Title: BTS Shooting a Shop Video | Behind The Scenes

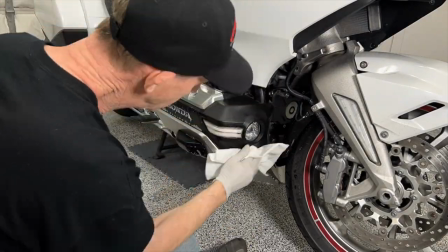I did a time lapse. This actually took me about 30 minutes just to get all of this cleaning done.
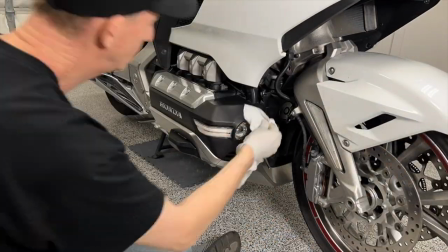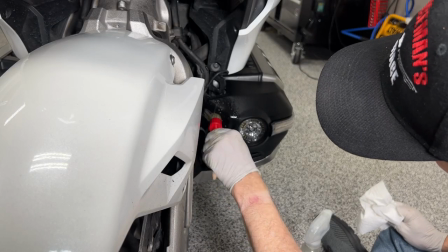It might seem kind of excessive,
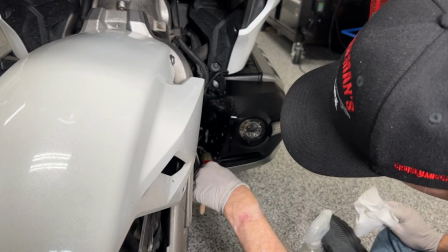but I even try to clean some of the heads of the bolts because these are going to be in the shot in some various close-ups.
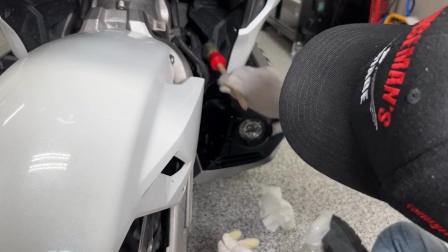And I actually try to get the bolts and the screws
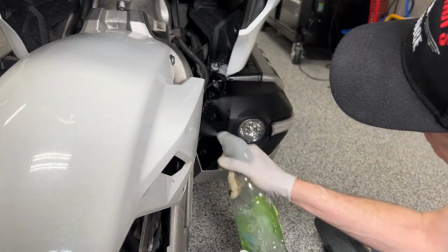as clean as I can just because I don't want it to look junky.
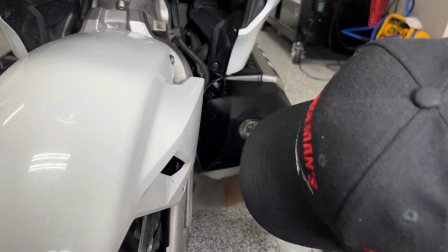I think in preparation for shooting this series of videos,
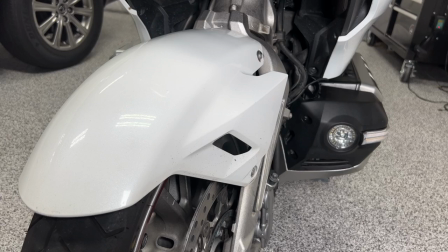I think I spent probably 45 minutes just cleaning the various
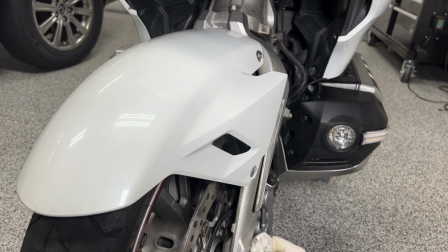plastic parts, the bolt heads and so on, just to get ready to shoot the video.
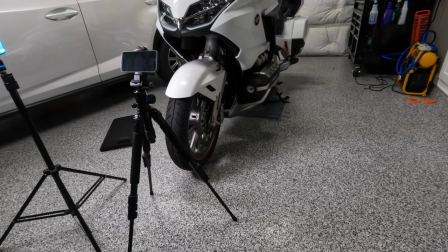Okay, so now we're getting set up to do a shot of removing the fog light cover.
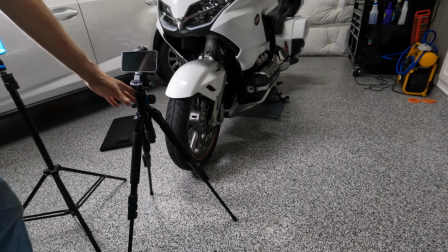Nothing too dramatic, but what we'll do is we'll have to set our tripod for the
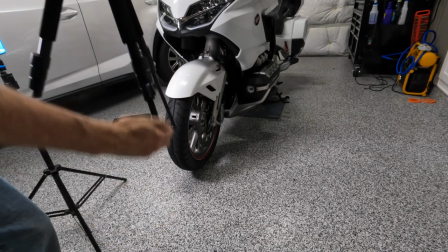iPhone, which is what I'm going to be using to shoot this with.
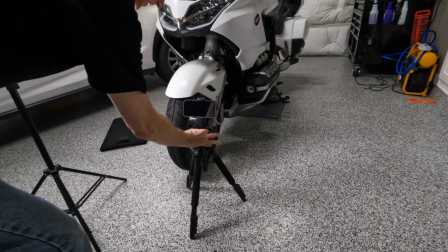And I will be shooting this in 4K because I want to update my maintenance videos to show 4K.
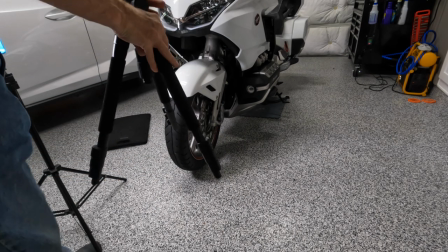And we're going to actually be using this traction video
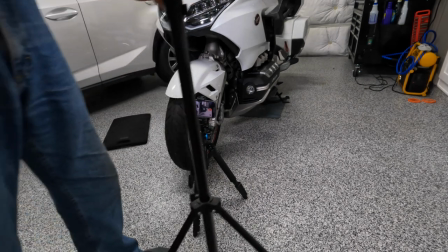as a excuse, you might say, to reshoot these
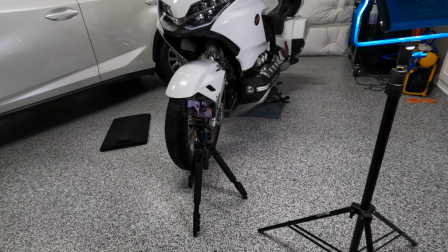three or four other videos that go into my maintenance video series.
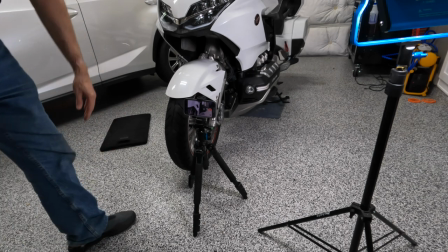This way I can reshoot everything in 4K. So I'm going to line this camera up.
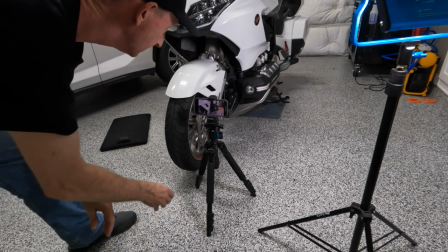And I've got to make sure I've got enough light because it's all black on black.
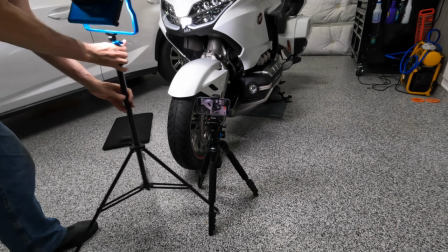And getting the lights in the proper position is not easy sometimes because
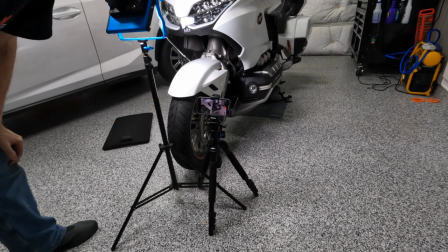I get in the way and cast a shadow.
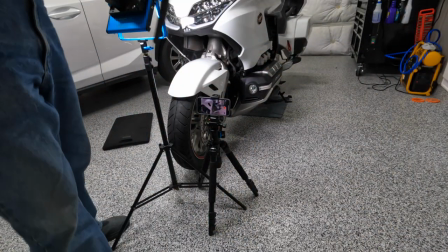So sometimes I have to use this little light here to come up from the bottom
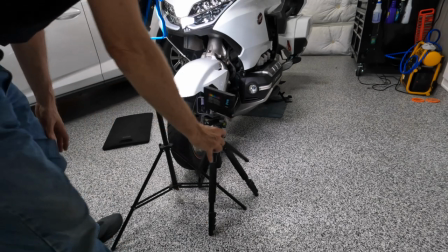and give some light coming from underneath.
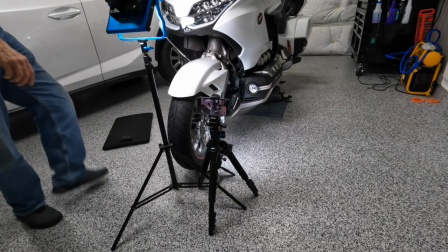And once I get down on the ground, I'll play around with that a little bit. Let me get my knee pad over here
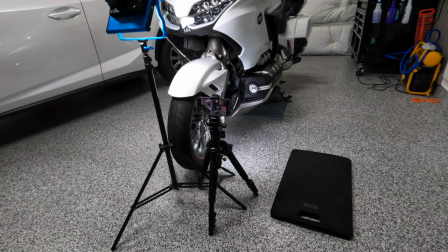and get my tools, and we'll go ahead and reshoot this fog light cover removal video, and we'll do it in 4K. I'm going to adjust my light down just a little bit. It's a little hot.
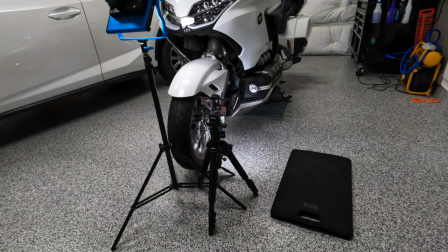And then, you know, we'll come back at the end and show you what the final result of this scene looks like.
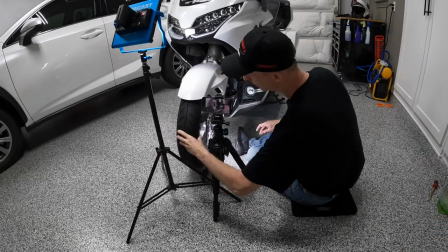So I'm speeding this section up because there's no need for you to sit through the whole thing.
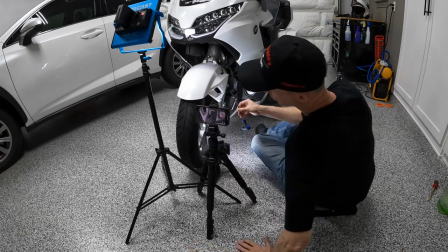But basically what I'm doing is I am reviewing what I shoot with each scene.
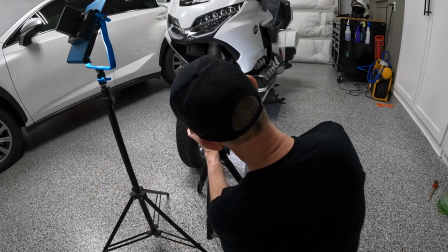Now I'm adjusting my focus. I'm trying to lock the focus at certain points.
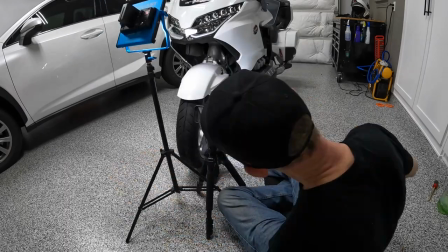I may have to move my lights around to get rid of any shadows.
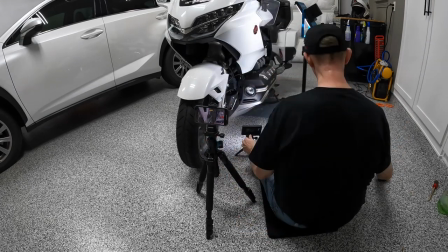And sometimes I'll have to shoot this same scene three or four times to get it to look the way I want it to look in the final result.
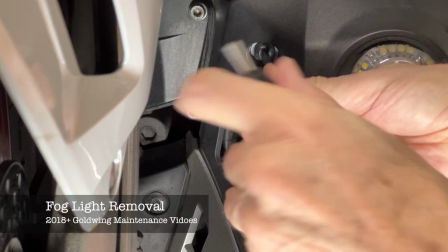It took about 20 minutes to shoot this scene where I'm removing these two bolts from the fog light cover.
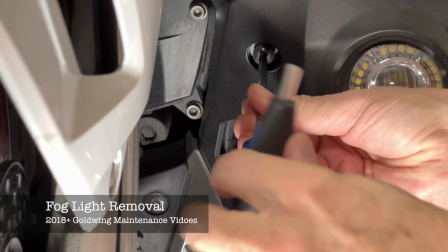Now in one section I actually show a close-up of the bolt so that the
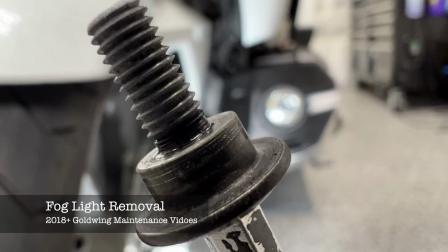viewer can see that the bolt has a shoulder underneath the head of the bolt. And then I show removing the lower bolt.
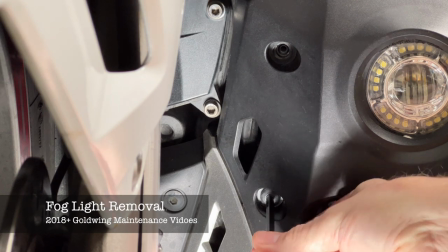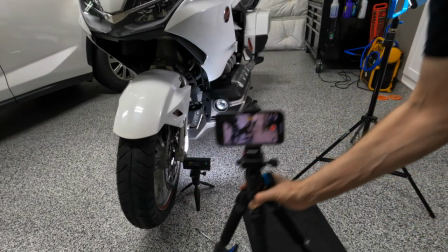So the second shot that I'm going to be setting up for now is showing the actual removal of the fog light cover.